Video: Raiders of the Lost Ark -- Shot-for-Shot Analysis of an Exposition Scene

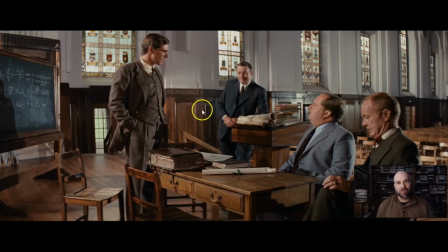And that's exactly what this shot shows us, that he is part of their efforts but he's separate from them not just with the podium and the table separating these two pairs but also jones standing up here and being on the left side versus the government guys on the right side you have no
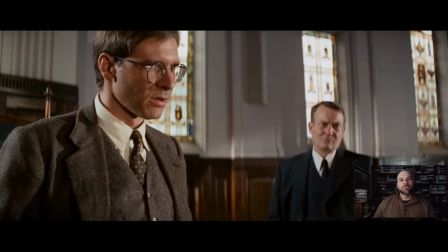idea of his present whereabouts uh just rumors really
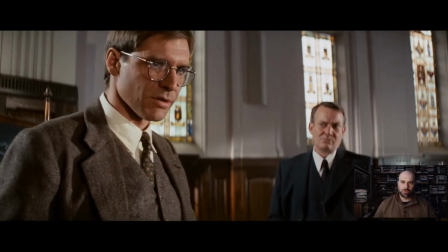somewhere in asia i think i haven't really spoken to him for 10 years we were friends but uh
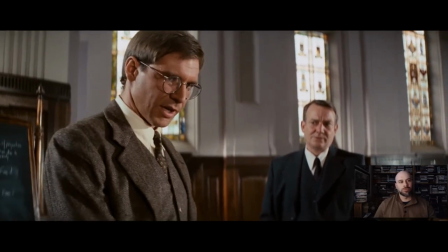a bit of a falling out i'm afraid
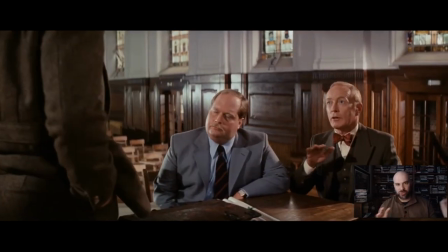dr jones so we're going to see several different shots from several different angles what we just saw was indiana jones we were looking up at him from a low angle he looked powerful and here right here that we're looking sort of down at these guys a high angle looking down so they don't
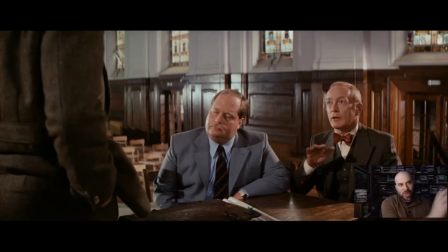look so powerful in these two shots therefore the jones party is better or slightly more powerful these guys are not but you're going to see other shots where the government officials look powerful and jones looks meek trapped or contained i'm going to highlight those for you eventually but at the moment jones has
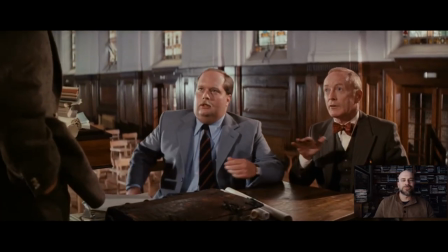some sort of some control here of this scene now you must understand that this is all strictly confident oh and you'll notice as the camera moves
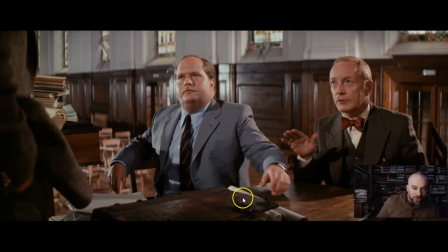in there what's right there that's the book right there there's the book right there and it's going to be in the frame just not in focus and you're not going to notice it but unconsciously your brain registers that that's there preparing you for when it's opened in about two minutes in movie time.
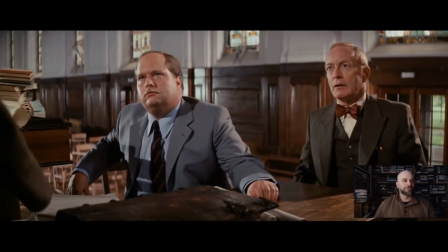I understand.
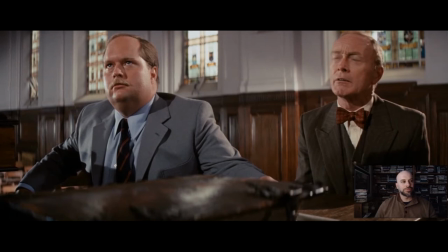Yesterday afternoon, our European sections intercepted a German communique that was sent from Cairo to Berlin.
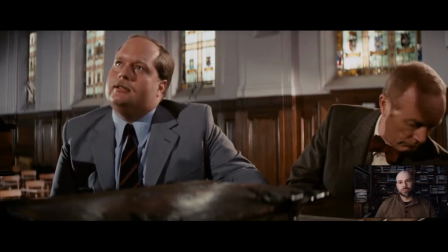You see, over the last two years, the Nazis have had teams of archeologists running around the world looking for all kinds of religious artifacts.
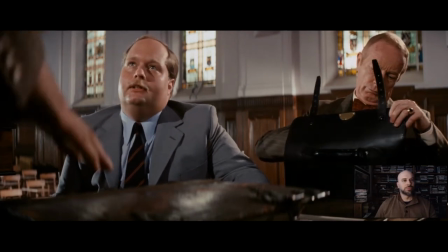Hitler's a nut on the subject, he's crazy. he's obsessed with the occult oh so there's jones putting his finger down on the book right
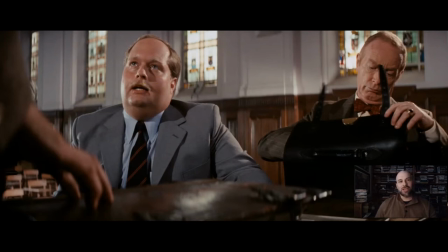as he's talking about you know the mission in the arch of the covenant whatnot and so that's interesting like here you have another cue that the book is sitting
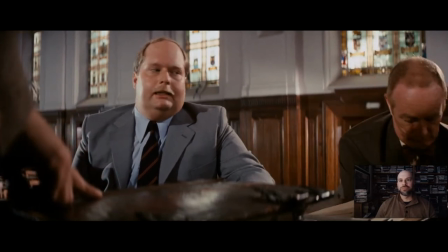there and right now apparently there's some kind of german archaeological dig going on in the desert outside of cairo we've got
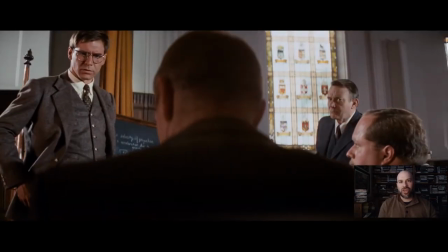some information here so here's one of these weird angles that i don't know exactly what to do with because it's a low angle looking up at Jones. He looks tall, big. He's taking up a huge part of the frame. He's going from the bottom to the top of the frame. But he's also contained or trapped over here in this left-hand corner from the perspective.
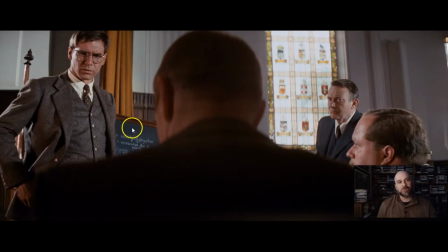Notice we're looking from behind this government official. From his perspective, he's got Jones trapped in a corner. And although that's literal here, it's metaphorical in the sense that they're forcing Jones almost to do something. And they will trap him later on by forcing him to get the Ark and then giving it up. So Jones is at once powerful, but trapped, right?
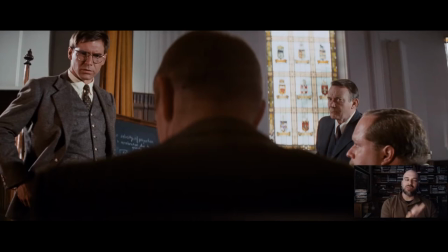He's dominant, but he's also on the sort of weak, unstable left-hand side of the frang with these guys kind of pinning him down over here. It's a very interesting shot right here.
But we can't make anything out of it, and maybe you can.
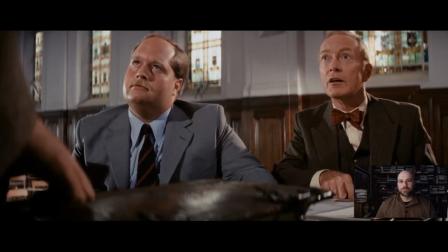Tannis Development Proceeding.
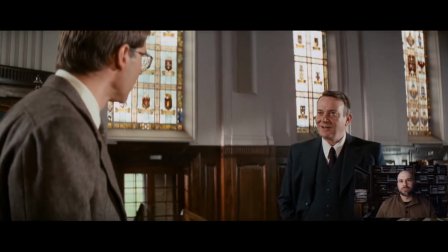Acquire Headpiece, Staff of Ra, Abner Ravenwood, U.S.
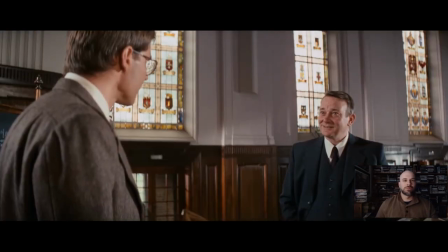Nazis have discovered Tannis.
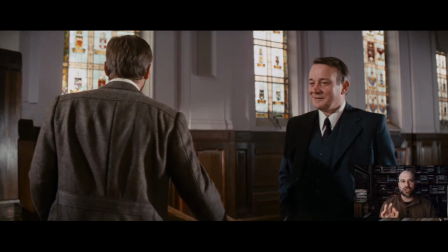just what does that mean to you and you're going to notice in this scene another thing that jones is the dynamic one he's the one that's going to move around the set the other guys are static they're just sitting there or standing while jones is the one moving around messing around and of
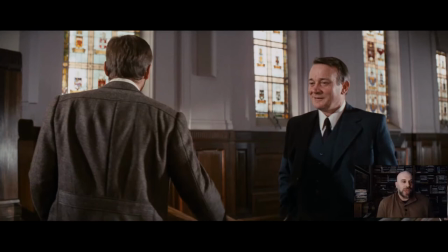course that's a theme right he's actually going to make things happen he's the character that's going to make the plot unfold in this movie whereas the other guys are just telling him information or rooting him on. He moves around, he does stuff, that's what we're actually seeing here with him walking around.
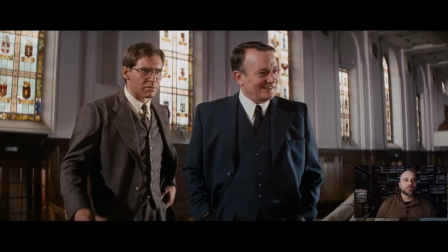Tannis. Well, the city of Tannis is one of the possible resting places of the lost ark.
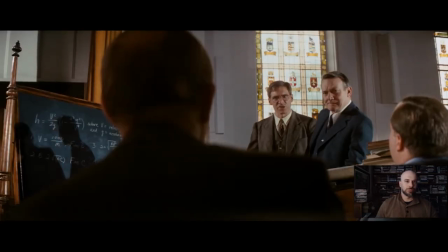The lost ark? Yeah, the ark of the covenant, the chest the Hebrews used to carry around the Ten Commandments.
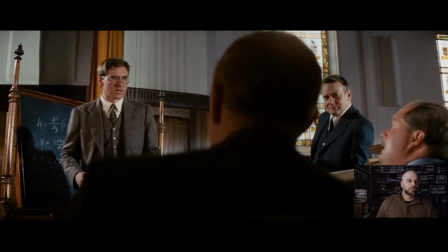What do you mean, Ten Commandments? You're talking about the Ten Commandments?
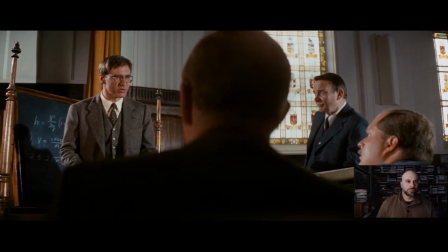Yes, the actual Ten Commandments, the original stone tablets that Moses brought down out of Mont Harab and smashed, if you believe in that sort of thing.
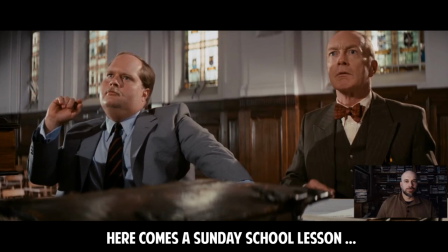Any of you guys ever go to Sunday school well oh look the hebrews took the broken pieces and put them in the ark when they settled in canaan
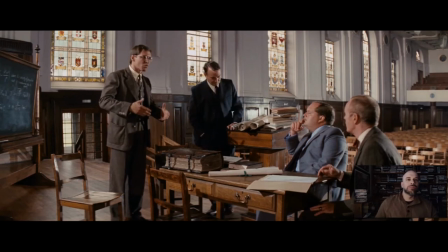they put the ark in a place called the temple of solomon in jerusalem where it stayed for many years until all of a sudden whoosh is gone where well nobody knows where or when however an egyptian pharaoh shishat yes invaded the city of jerusalem
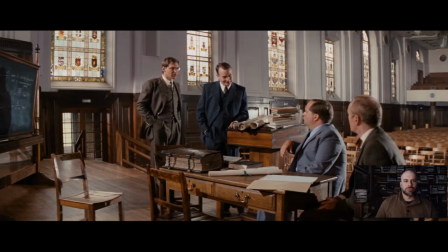run about 980 bc and he may have taken they are back to the city of tannis and hidden it in a secret chamber called the well of souls
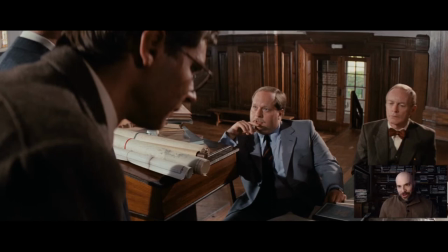very interesting shot right here look now this is different than what we saw where jones was pinned in the left hand corner this is jones out of focus up here in the left sort of staring these guys down i mean look how two-dimensionally how massive he is compared to them they're weak
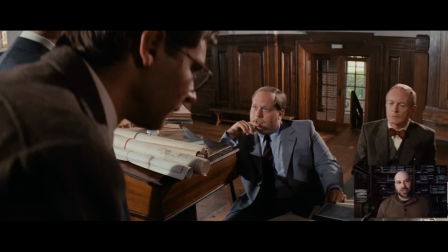they're pathetic they don't know anything about the ark of the covenant story they're being lectured they're being told stuff here and so they're listening intently but it also means that they can't actually get the art themselves and that jones is the one to do it and look how dominant he is so this
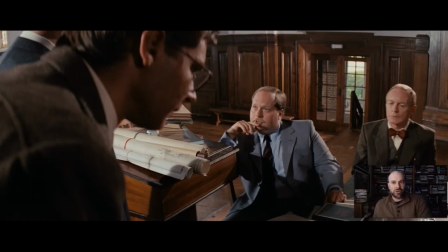scene has us see jones as small and weak as tough and huge as the one who knows stuff as the one who's trapped and the same thing with these government guys so it's actually creating these characters just through the way they're placed in relationship to each other never mind the content of what's
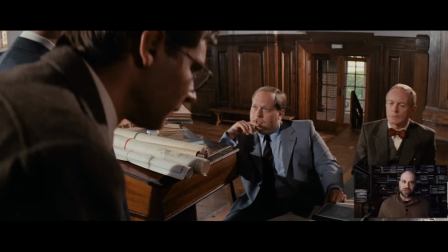being said here. Again, you could not listen to this content and still kind of understand the relationship dynamics between these four characters, I think, just by watching this shot by shot.
However, about a year after the pharaoh had returned to Egypt,
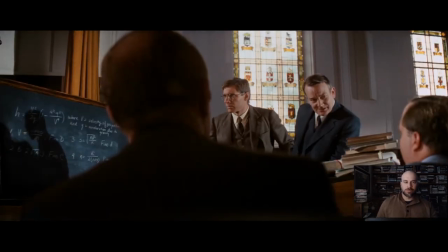the city of Tannis was consumed by the desert in a sandstorm which lasted a whole year,
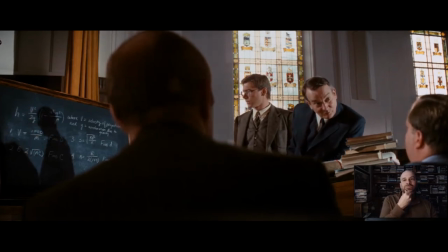wiped clean by the wrath of God.
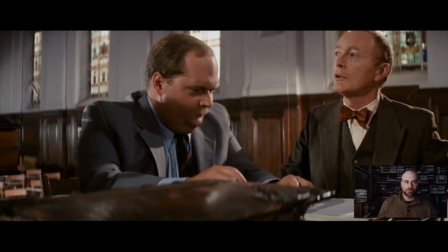Obviously, we've come to the right man. Now, you seem to know all about this, Tannis.
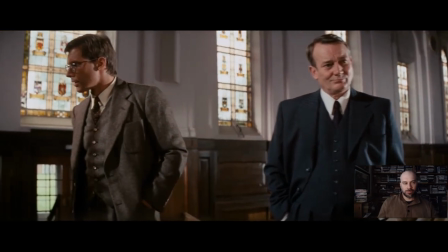No, no, not really. Ravenwood is the real expert. Abner did the first serious work on Tannis.
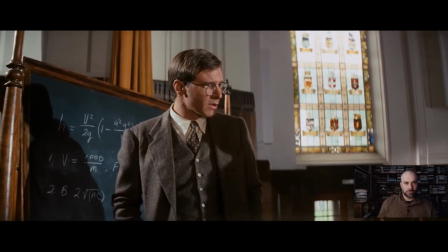Collected some of its relics. It was his obsession, really.
So here's Jones standing here alone and isolated. In just about 10 seconds, he's going to go back up to the chalkboard and lecture to them, drawing the chalkboard. And you've got this interesting dimension of the light coming through the beautiful stained glass windows here.
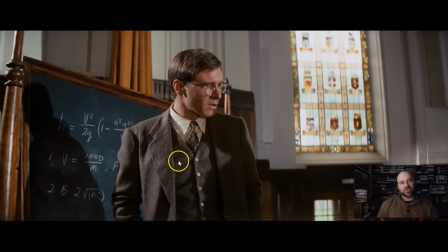And then the darkness, the shadow he's casting. Of course, this movie has a lot of light and dark imagery, both thematically with the Nazis being the dark ones trying to unearth the Ark of the Covenant. The Ark of the Covenant shooting laser light out of itself. Jones standing there later on and using light to open a tomb.
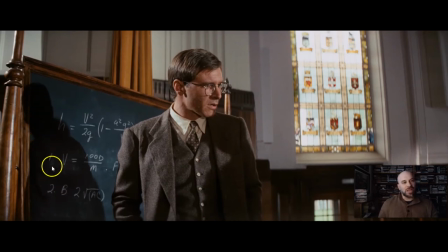And then this dark shadow. This actually, I think, talks about his character somewhat. He's a darker character than you would believe. And a lot of this movie, in fact, The opening sequence shows him as this dark, forbidding figure. Hints of his inner self, I think.
But I never found the city.
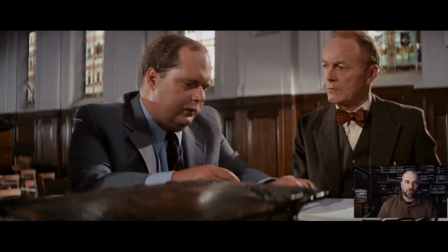Frankly, we're somewhat suspicious of Mr. Ravenwood, an American being mentioned so prominently in a secret Nazi cable.
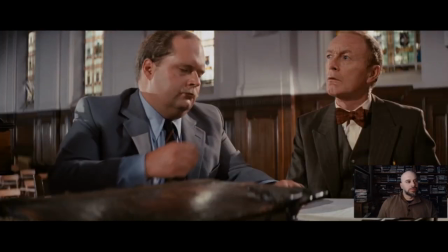Oh, rubbish. Ravenwood's no Nazi. Well, what did the Nazis want him for, then?
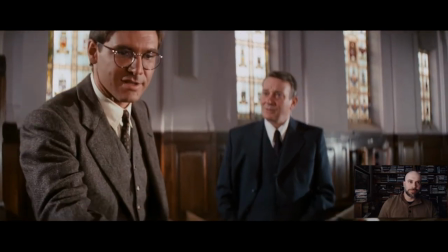Well, obviously, the Nazis are looking for the headpiece to the staff of Ra, and they think Abner's got it.
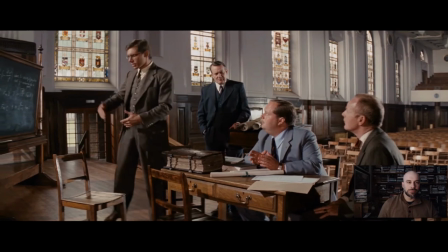what exactly is a headpiece to the staff of rah well the staff is just a stick i don't know about this big nobody really knows for sure
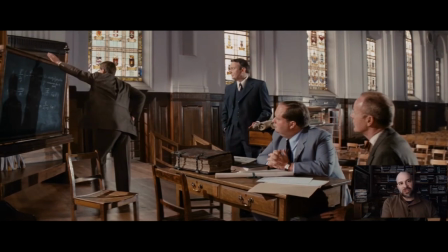how high it's it's gonna go up the chalkboard now and lecture to these guys and of course when any teacher makes this move in a classroom
it signals to the students to be bored or fall asleep that can't happen here in this movie right so what's gonna happen you're gonna see a couple cuts here to reaction shots one of the government agent one of this guy right here,
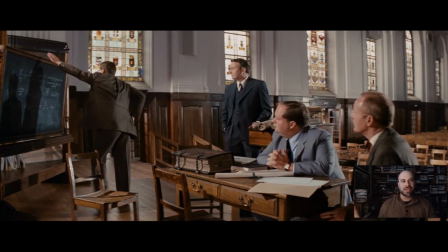and they're going to both sort of signal to the audience, oh, you should pay attention to Indiana Jones as he's lecturing at the chalkboard.
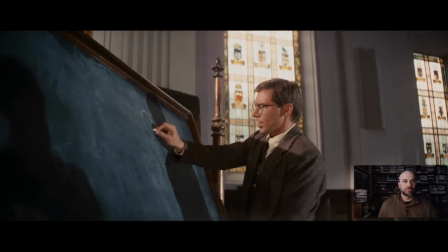By the way, this is foreshadowing.